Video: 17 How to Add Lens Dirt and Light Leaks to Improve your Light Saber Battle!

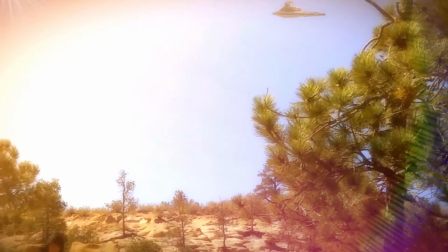(0:00)
HitFilm Sensei here. In this video, we're going to talk about how to use lens dirt and light flares to sell your
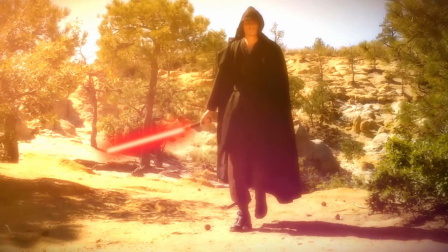(0:07)
shot and make it look like it was really there using a really good camera.
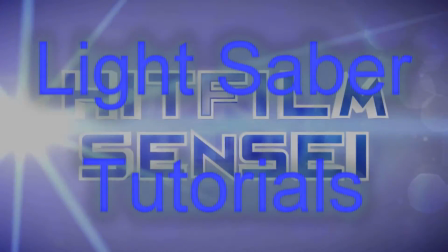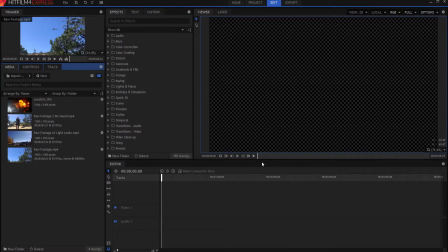(0:23)
So we're going to talk about a couple of different scenarios,
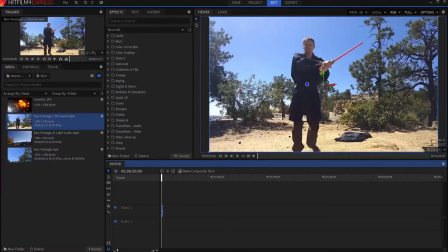(0:26)
one of which is going to be this one where the footage or the camera is actually locked down, okay? This way. What I'm going to do is I'm going to right click and make this into a composite shot. Camera is locked down. Take a look at this, okay?
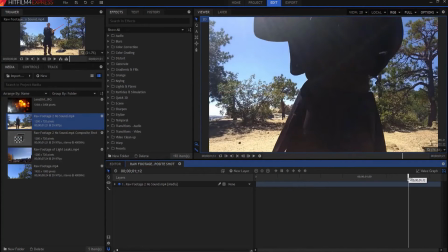(0:41)
And you can see that I'm actually pointing at the sun with the camera, and about right here you can see the light leak that's happening.
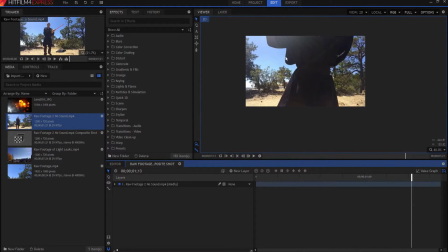(0:49)
You can tell that the sun is somewhere up, you know, around maybe here at this point, right?
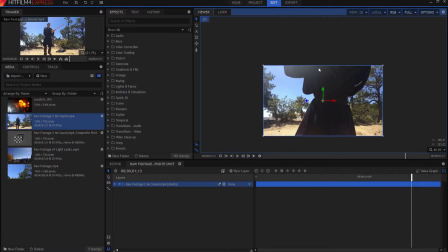(0:55)
And it is shining through to this thing, okay? So, well, this is just my cell phone, and that wouldn't create a whole lot of light leaking, okay? But a real camera would have a lot more. So what we're going to do is we're going to add a little bit more to that. We're going to start by adding a light flare
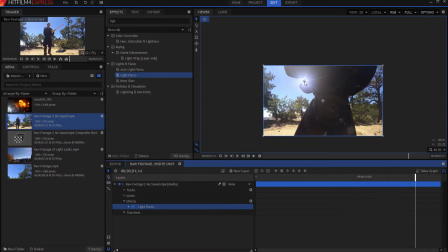(1:16)
effect, boom, and I'm just going to slide it back and out until it's about there. Now see, there's the light flare. It looks like without the light flare, with it, that looks pretty good right there. It's just sort of enhancing it, okay? So that's the first thing I'm gonna do.
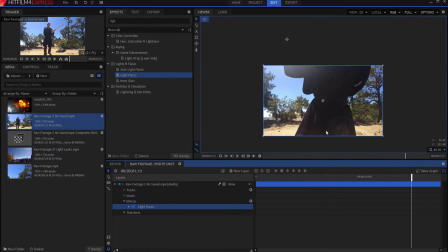(1:33)
Just add a little bit more of it, make it look a little more real. Then I'm gonna cheat. Now the HitFilm Pro version has a really nice lens dirt effect, but the HitFilm Express version does not. But that's okay, I'm gonna cheat anyway. I've downloaded a lens dirt JPEG from the internet, and I'm just gonna drag and drop that.
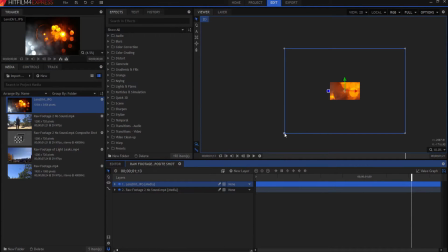(1:53)
And you can see it's really large, okay? And I'm gonna scale it down so you get an idea of what it looks like. And I kind of want just this piece of it, this white part here.
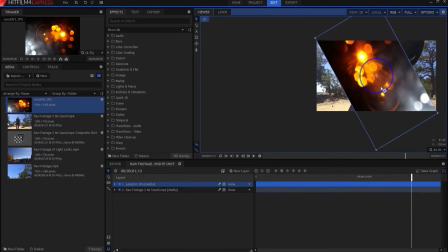(2:06)
So what I'm going to do is I'm just going to rotate it a little bit like this, and then sort of rescale it,
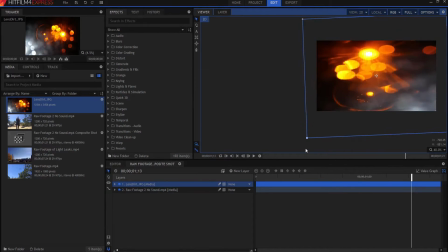(2:14)
you know,
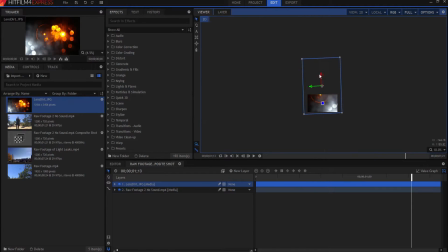(2:15)
and maybe move it so that I just have the maybe a little bit of the orange up on the top there,
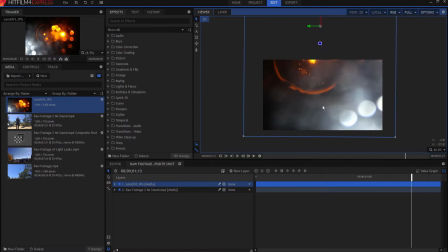(2:23)
and the rest is just white, okay? And then all I'm going to do is just affect the opacity, and I'm gonna really knock it down to about 5%.
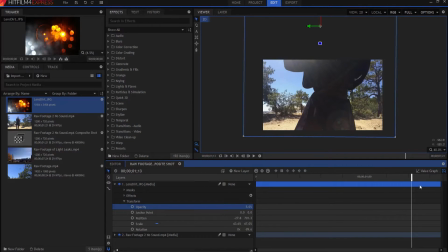(2:33)
Barely even visible, okay? But it is. And if you look, if I go ahead and I go back to scale to fit, and then I toggle that on and off,
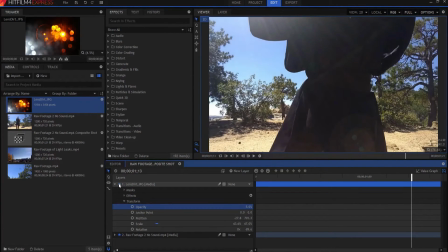(2:42)
you can see that there's just a little bit of lens dirt that's on there, and that sells the shot being more of a cinematography camera shot, right?
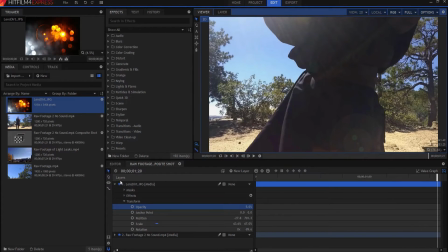(2:54)
Cinematic camera shot, right? Okay, let's talk about selling movement, okay?
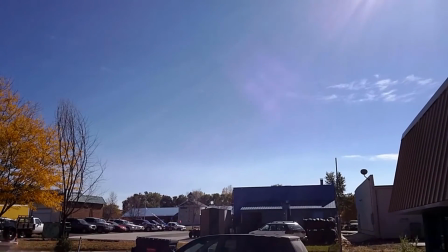(3:00)
Now, if you look at this shot, I took this out in the backyard of my karate school, or behind my school.
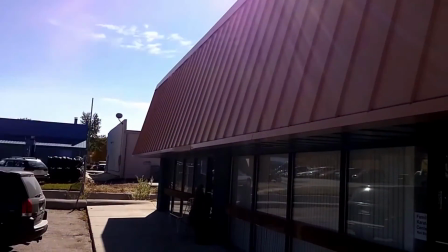(3:06)
You could see that when I move the camera across the sun in the background, well, guess what?
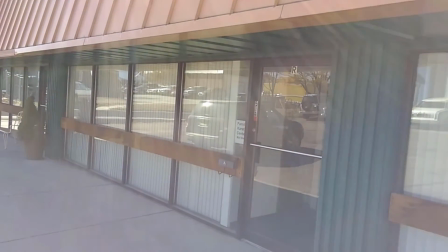(3:12)
It is catching light leaks and lens flares, and it's moving, as you can tell, right?
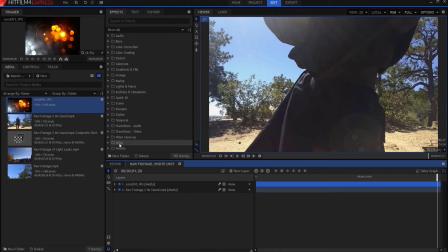(3:19)
So I used this shot,
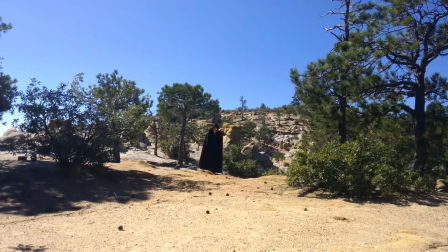(3:22)
which is a static lockdown shot, and then I created this shot,
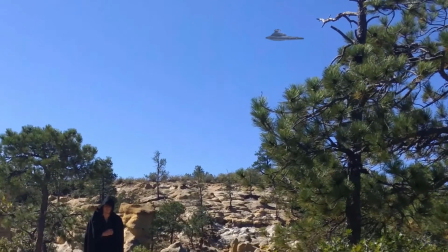(3:28)
and this shot is a moving shot, and I was able to add in the Star Destroyer.
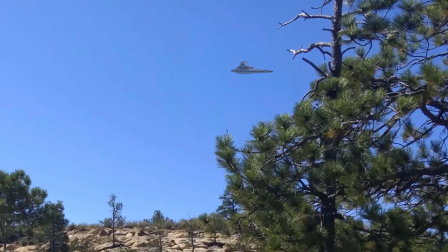(3:35)
Now, the thing about the Star Destroyer is that it's, you know, it's not really there. But using the lockdown shot, I didn't have to do any tracking or nothing like that.
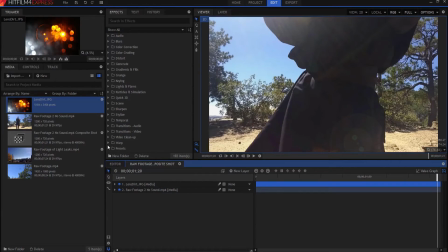(3:43)
And it was very easy for me to add that Star Destroyer in. And I'll leave a link in the description below to the video shows how I actually did that. But to sell this moving camera shot, what I need to do is I need to add some moving light flares and light leaks.